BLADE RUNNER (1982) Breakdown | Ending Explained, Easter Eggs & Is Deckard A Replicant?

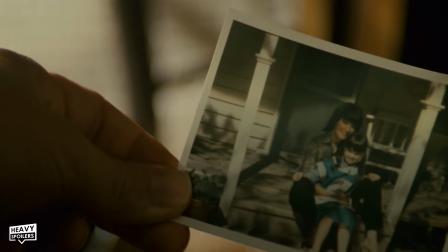28:58 This is why it moves and it doing this for Deckard could once more signify that he's indeed manufactured.
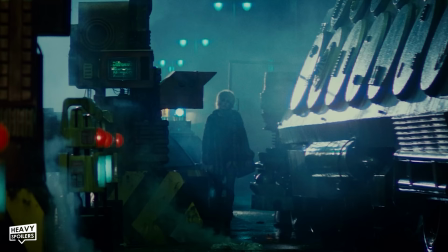29:04 The photo also has writing on the back and it shows the extent that Tyrell has gone to ensure the illusions kept up.
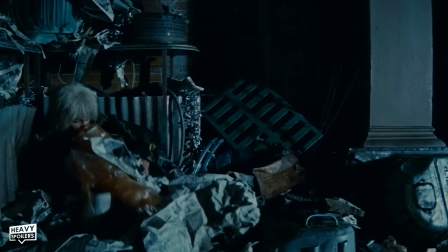29:10 We then see Pris walking through the street which is when she waited out for J.F.
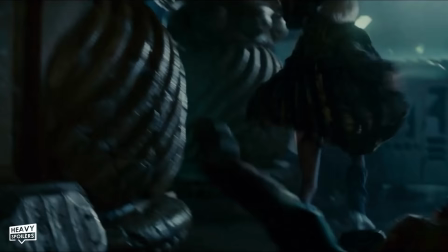29:15 Sebastian. Pris then runs off and she smashes her arm into Sebastian's car which gives us this.
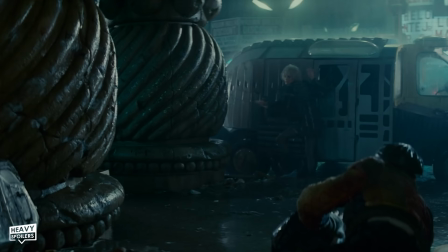29:24 Now Darryl Hannah actually slipped when doing this and she ended up chipping her elbow in 8 places.
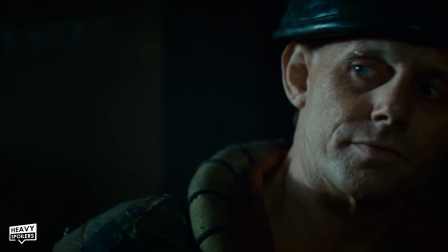29:29 She carried on the scene though like a true professional and being a pleasure model means she's adept at seducing Sebastian.
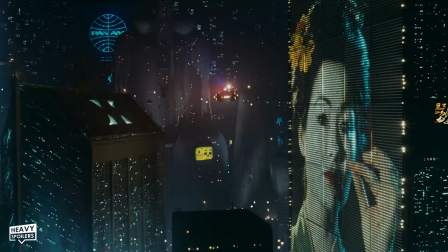29:35 At this point we once more see a blimp overhead with a geyser on it.
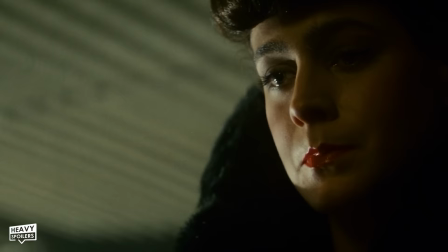29:39 I think the movie is very much about accepting the other and in many ways America accepting Japan into their culture could be symbolic of how Deckard accepts Rachel.
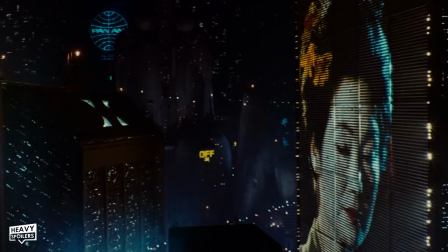29:49 The movie is asking the question over whether it would be possible to do this which the constant gauges could potentially symbolise.
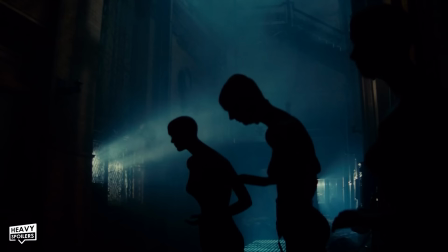29:56 We then see Sebastian's home is filled to the brim with mannequins and we learn that he lives in this giant building all by himself.
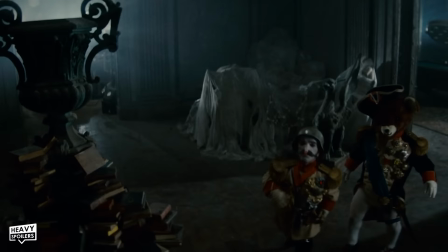30:03 This is likely because most people have moved off world whereas he's had to remain because of his disease.
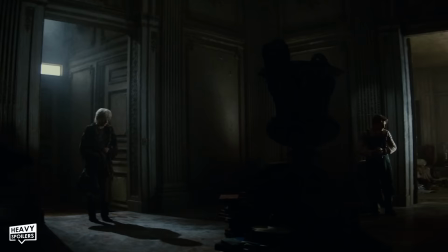30:08 Being lonely means that he has made toys to keep him company and the replicants prey on the characters loneliness.
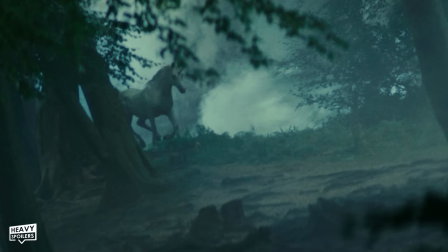30:15 From here we come back to Deckard who slumped over his piano and this is the moment that he has the daydream about the unicorn.
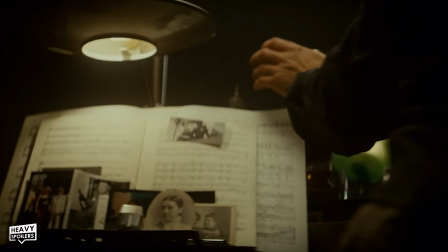30:21 Interestingly there are photos above it and these look somewhat similar to the ones that the replicants have.
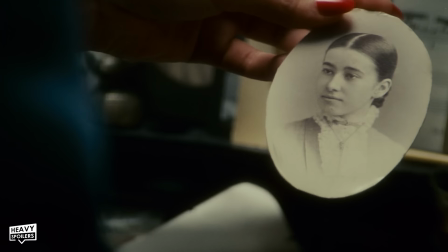30:27 There's two people stood on the porch just like Rachel and her mother and also some that look like they're from the Victorian era.
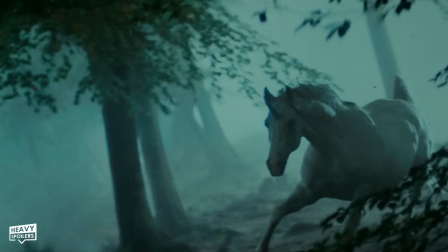30:33 These could be showcasing that his memories are indeed plants and that these photos may potentially trigger the unicorn vision he has.
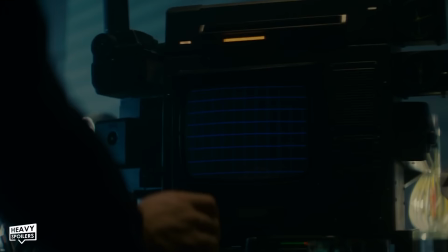30:40 Deckard then decides to scan one of Eons photos and we get one of the movies most famous scenes.
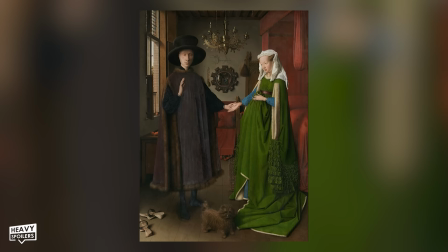30:45 This picture itself is somewhat of an easter egg and it's based on Jan van Eyck's Arnolfini portrait.
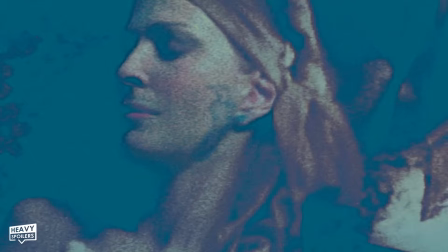30:51 Both have a circular mirror at the back of them that contains a hidden detail and Deckard discovers Zora when looking at it.
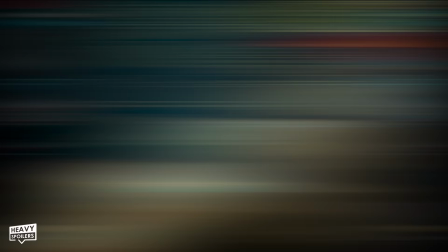30:58 He matches this up with a scale and then travels out into the city which is adorned with Japanese signs, swordfish being sold like a wet market and an eagle perched on someone's head.
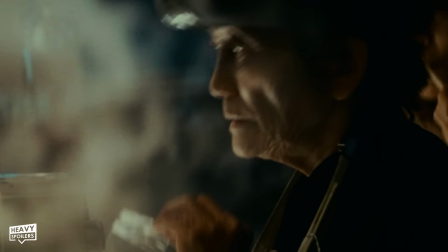31:07 This is actually an area where replicant animals are sold which is why we later see ostriches being moved through and ponies being sold off.
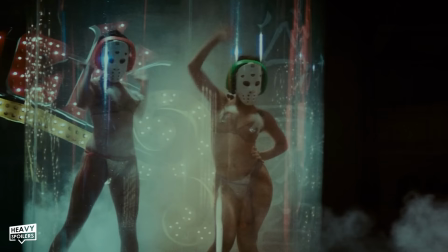31:14 Deckard goes to a snake seller who eventually leads them to a dealer and this is the person that points him in the direction of Zora.
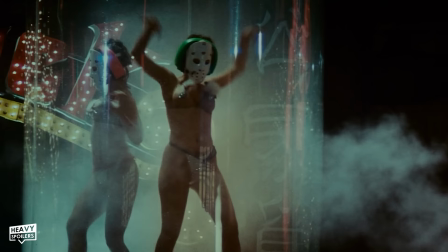31:20 On the way we catch geishas dancing with hockey masks on once more showing the mixing of the cultures.
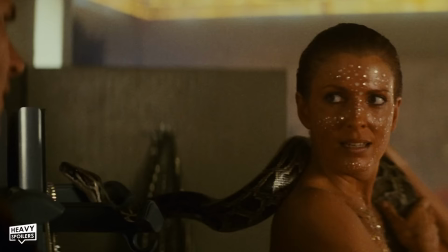31:26 Deckard drinks the night away, drunk dials Rachel and finally Zora emerges as an exotic dancer with a snake.
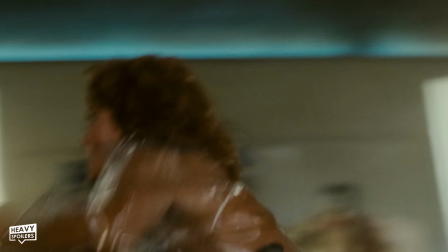31:32 This actually belonged to the actress Joanna Cassidy and this is why she felt so comfortable with it in the scene.
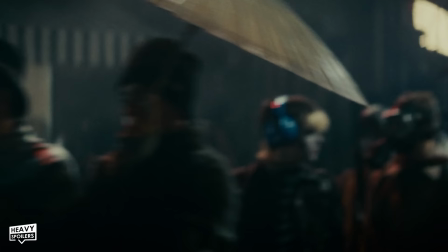31:38 Realising that Deckard is a Blade Runner she makes a Blade Runner for it which leads to Deckard chasing her throughout the streets.
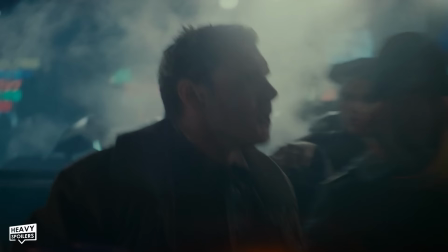31:45 Every person he bumps into has their own religion and culture with this being a diverse street full of religions, lifestyles and all different walks of life.
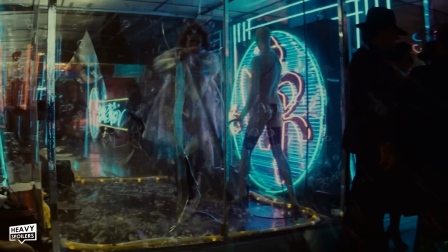31:55 Deckard finally catches up with Zora which leads to him shooting her in the back as she crashes through some glass.
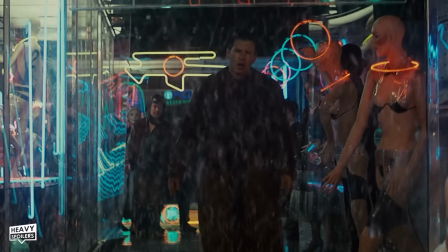32:01 As Deckard walks in closer to her we can see mannequins dressed in sexually provocative
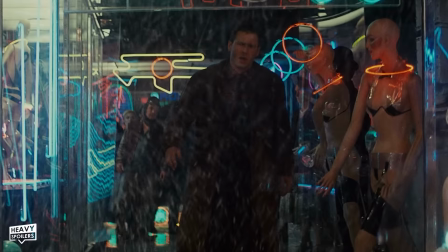32:06 clothing and this deliberately looks identical to the clothes Zora's wearing right under her coat.
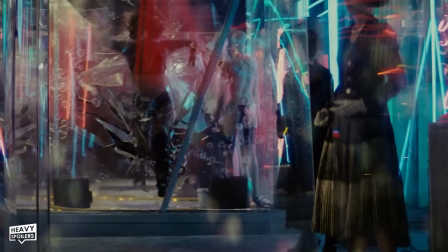32:11 These mannequins are all being held up in glass displays and Zora crashing through glass is supposed to be symbolic to how they are here.
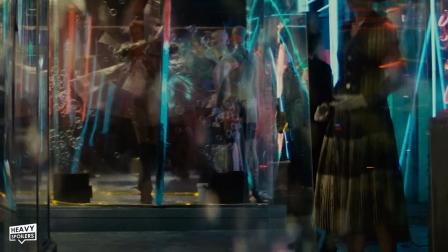32:19 The glass boxes with the mannequins in house these sexual objects and are there to just be consumed.
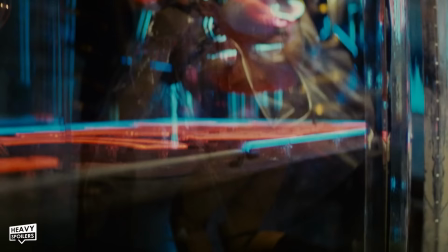32:25 This is very much the case in Zora too and even though she's managed to break through the quote on quote glass box she was in, she was still killed.
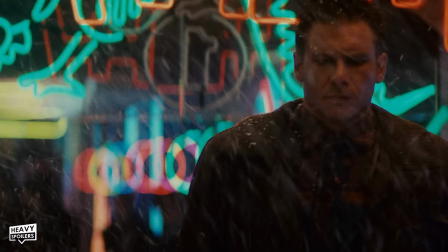32:33 Now in the end her deaths felt like a tragedy and Deckard is clearly shaken up by it.
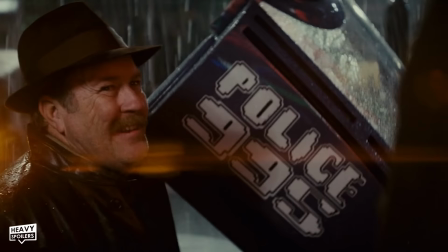32:37 Bryant then arrives and tells her that Rachel's done a Blade Runner and that she's now been added to the list of targets.
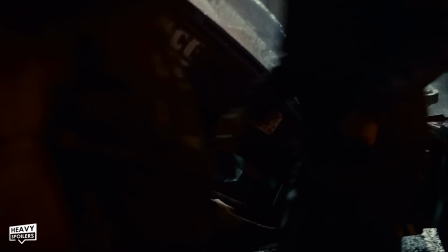32:45 We see that the police number is also 995 which I think might show that 911 has been changed but that might be a reach.
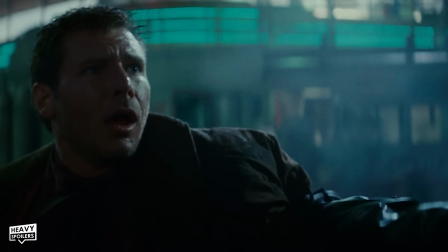32:51 Anyway Deckard doesn't have to look far for Rachel as he catches her across the street. However before he can go to her he's grabbed by Leon who attempts to murder him.
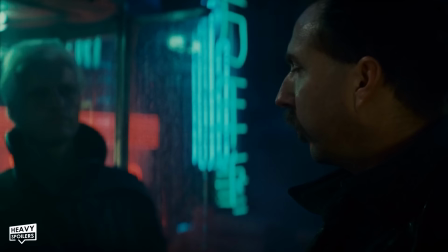33:00 He does this by trying to push his eyes in and this is similar to how Roy kills Tyrell later on.